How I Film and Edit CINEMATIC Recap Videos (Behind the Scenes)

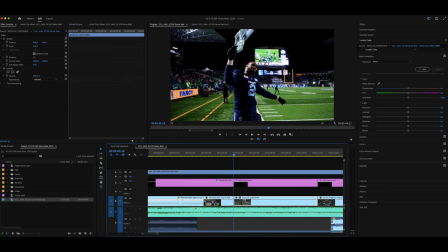20:17 Now I was camping out to get this shot this giant like six a man who plays defensive line for the Argos, and this gets like a ton of sacks, just absolutely broke down into tears when they had like secured the championship and was just absolutely losing it. It was such an impactful shot. It was crazy to just like be in front of this man, just like crying over this championship.
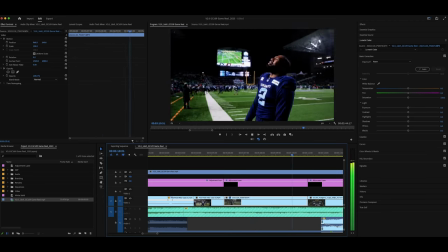20:46 So I'm like, I really like held on this shot for a while. I really enjoyed it and I thought it showed a lot of the emotion of winning.
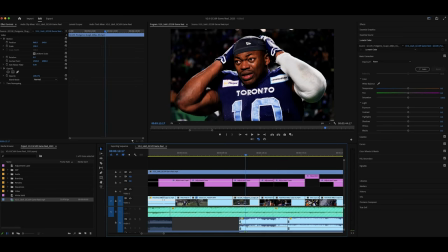20:51 This is another very similar shot from my boss, Kyle, and this is the player who would go on to win Most Outstanding Player and Most Outstanding Canadian. So if we have an emotional shot of him, I knew I was putting it in the video. And then the commentary that's under here about him talking about people were saying this narrative and we didn't believe it, we didn't believe the chatter outside the locker room, that's from an interview that we went and got with him following the game, and I knew that right when we got that interview, I was using it for this. So that was kind of like an on-the-fly decision for us to go and like grab, we knew we were going to grab interviews, but to kind of go to him first and get that emotional interview.
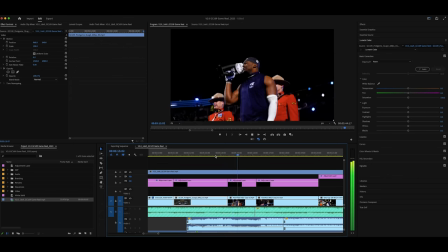21:29 And then we just have like a bunch of shots on stage and most of these stage shots were actually from Colin. I was actually having difficulty with security, unfortunately, and wasn't getting let into like the pit where all this was happening. I don't know. It was a hectic time. There was a lot of people around. Crowd management, I guess.
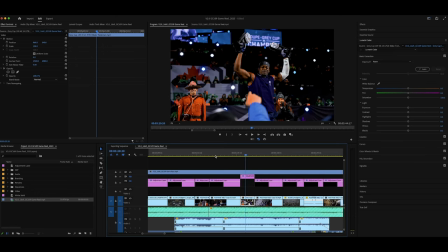21:46 Anyways, I couldn't get to the front of the pit to like actually get some good shots like this. Fortunately, Colin was able to And we got like some emotional shots of the trophy being raised
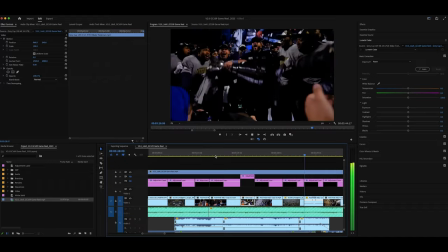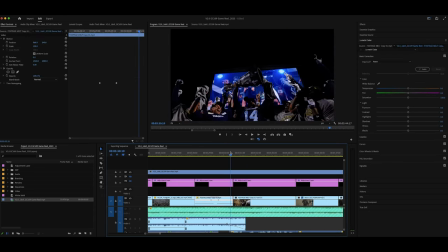22:02 And then right when the trophy ceremony was done, we went and got these shots So we saw one of the receivers off the Argos walking out with a cup and then
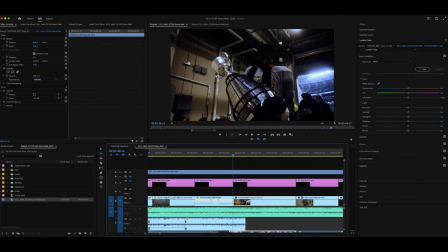22:09 Colin was able to sneak in front of him and get this shot of him walking out And then I got the next
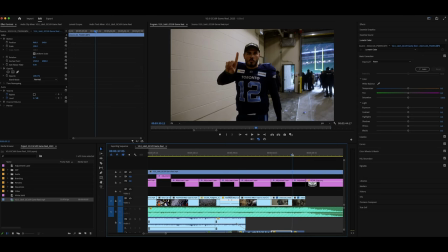22:14 two shots of the back of quarterback who came into the game talking to the camera and The most outstanding player showing us his trophies
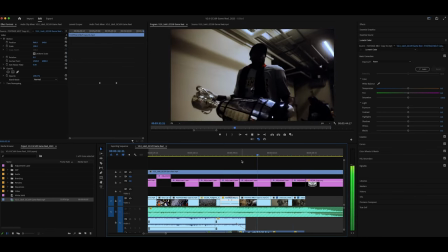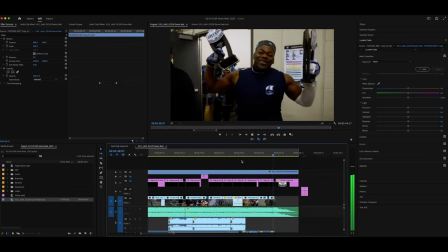Regarding this last shot this I also kind of want to show you What happened prior to this little sound bite that I got here?
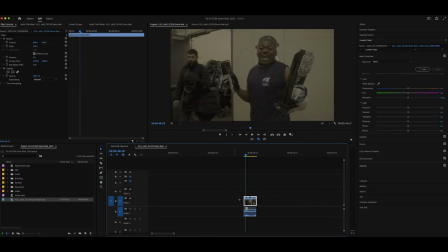22:39 So let's pull this off to the side and I'm just going to show this to you for a moment
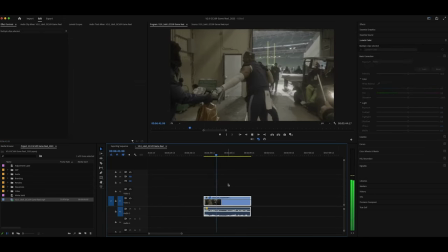So you can kind of hear before that clip happened I kind of prompted him, you know, let's see the trophies and look, when we're filming games, like, we're not supposed to be, like, interacting with the players all that much, especially not on the field. Like, we're supposed to be, like, fly on the wall, capture the action, stay in your lane. They're doing their thing, they're above the line, we're doing our thing, we're below the line. But in this specific situation with emotions running so high, being backstage, like, knowing I had to get a shot to kind of, like, finish this off, I prompted a player who was in a very good mood and asked him to show me his proudest accomplishment from the season. You know, fortunately, he was in a good mood and he played along a little bit, showed me his trophies, and he gave me a great line, champs forever. And it was just a perfect way to end the video. So, like, you can send it sometimes with this type of stuff, but you got to be really careful when you do it and, like, understand, like, who you're talking to, what their demeanor is, what's the situation.